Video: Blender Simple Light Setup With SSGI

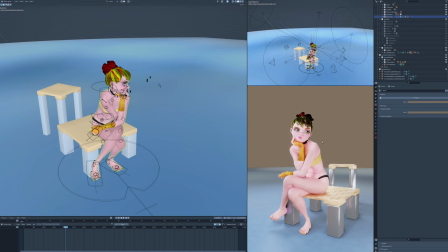0s
I want to show you a simpler light setup. Now, if you've watched my channel before, you will have seen me explain this light setup where I have a couple of flashes attached to this camera, and the flashes have some drivers on them so that the further away the camera gets from her,
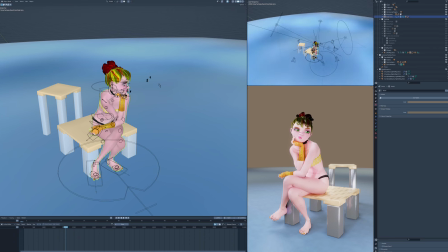18s
the brighter those lights are. There's also an empty behind her with these other lights attached to it, and they have some drivers on them and some constraints so that they're always behind her so you get a good rim light and kick light. So now I want to show you a little bit of a simpler setup.
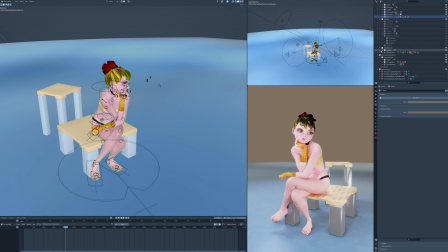35s
That's what this setup looks like. What happens if I take away the flashes on the camera? So now these flashes on the camera are gone. This is what it looks like.
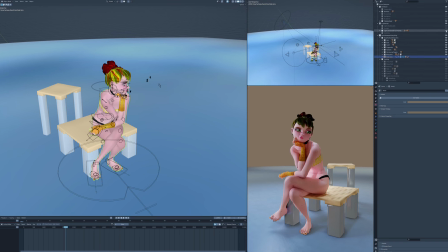47s
Then what happens if I take away the lights from behind her, attach that empty with all those weird drivers on them?
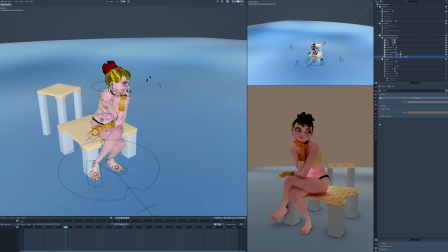54s
Now the only light that is on her is from the world. And let's turn on a single sun lamp. Where is the sun lamp? It's under light setups, here we go. Sun lamp.
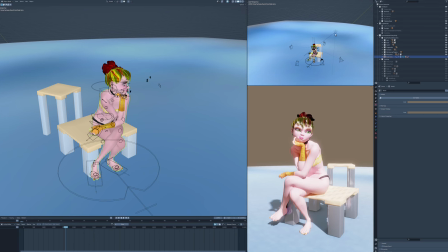69s
So now there's a single sun lamp pointing on her. It's supposed to be kind of bright as a stylistic choice, but we should probably dial that down a little bit for the purposes of this. Let's give it a power of, I don't know, 4 here. Maybe 4 is even too much, 2.
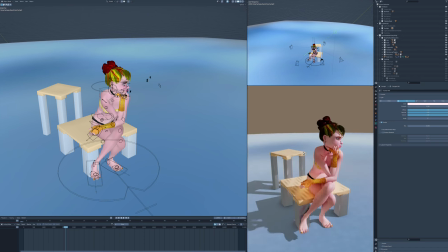87s
So now, look at this setup.
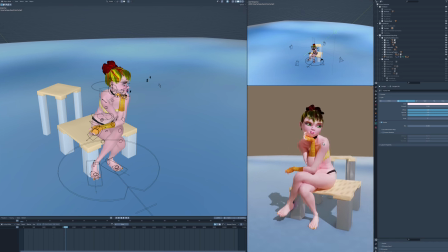92s
You can see all the details and all the, there's a lot of beautiful colors on her skin and everything. So there is a trick to this. It's not just a sun lamp, although the sun lamp is largely it. I have the sun lamp.
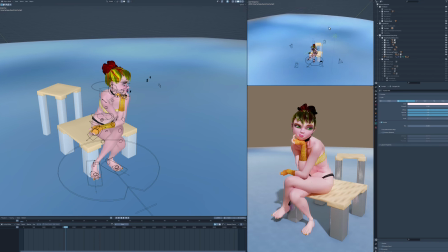110s
There is a constraint on it that it always points to her so that I can move the lamp around, and then that will give the various angles.
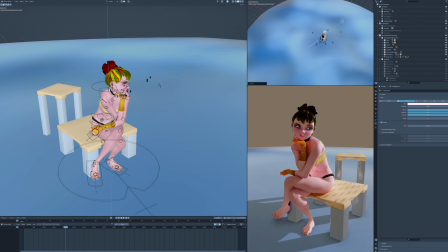119s
So maybe I want to pull it back behind her, something like that. Then the sun lamp is now behind her, and you can kind of get that dramatic look to it. Let's just kind of circle it around and see what it looks like in these various angles.
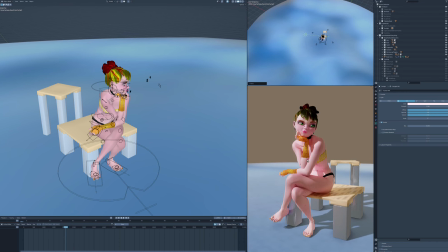137s
So right, as I just mentioned, there is a trick to this. And the trick is, first of all, that you want to get a special build of Blender. What you want to do is get on Blender Artists and search for my name, Philo Vivero,
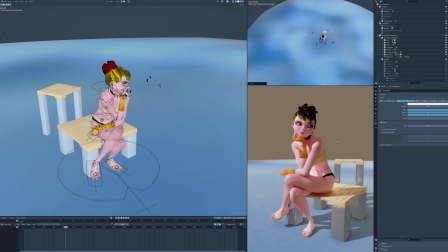151s
PhiloVivero, and find the SSGI thread, and you'll find there's a thread on there where 0514 has created some patches, and so I've compiled a couple Mac patches, and if you're on Windows, then there are other people who've compiled some patches for,
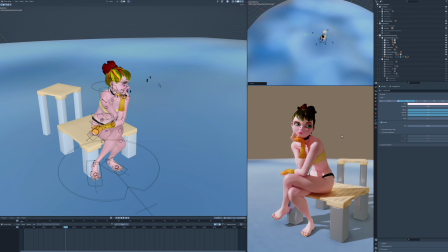168s
or, you know, patched and compiled some special Blenders there. And what that does, the SSGI gives you screen space global illumination. So what that means is that there's the color of her glove here. If you look carefully, you can kind of see it's reflecting onto the bottom of her chin here.
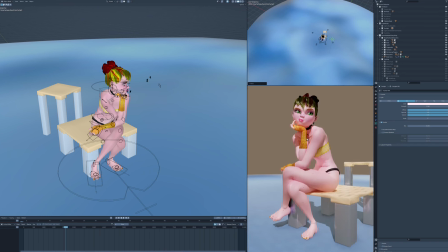184s
It's making it yellow. And then also, you might, it might be much harder to notice here,
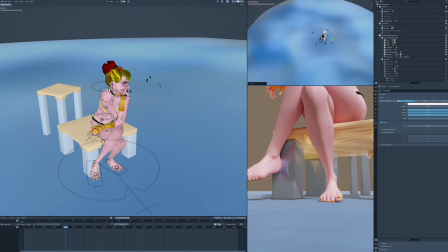190s
but the blue floor is going to be reflecting up onto the bottoms of her feet and her legs.
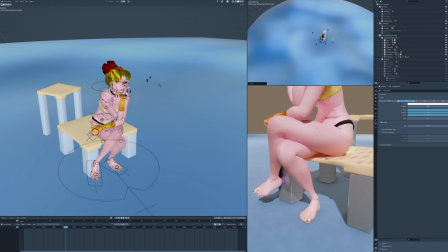196s
This desk here is going to be reflecting up onto her legs.
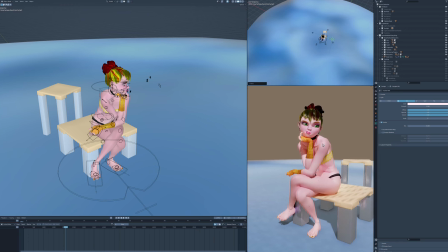200s
So what you'll get is a really nice variation of colors from just this single lamp shining on the scene. You'll get lots of different effects from the bounces of light going into the various places.
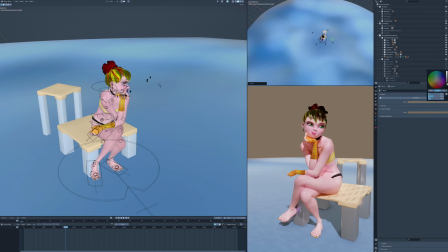213s
So the other thing is, I do have world color to something here. So if I reduce that to nothing, this is what it looks like.
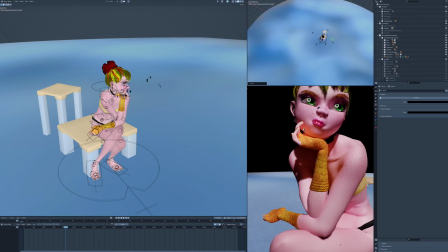220s
And it actually makes the SSGI effect much more clear. You can see this yellow on her chin, very strong now here.
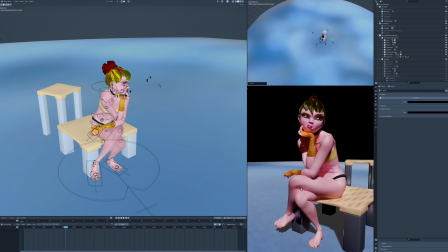227s
And you'll probably notice things like the pink glow on her skin from the other parts of her skin, or the kind of yellowish glow coming from the desk, etc. This is much more clear when there's no world lighting, but if it's too dark in the dark areas, you can bring the world lighting up a little bit and give it some color.
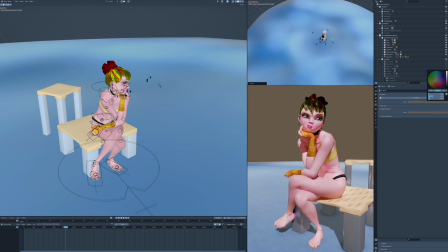246s
So here it's actually a yellow color.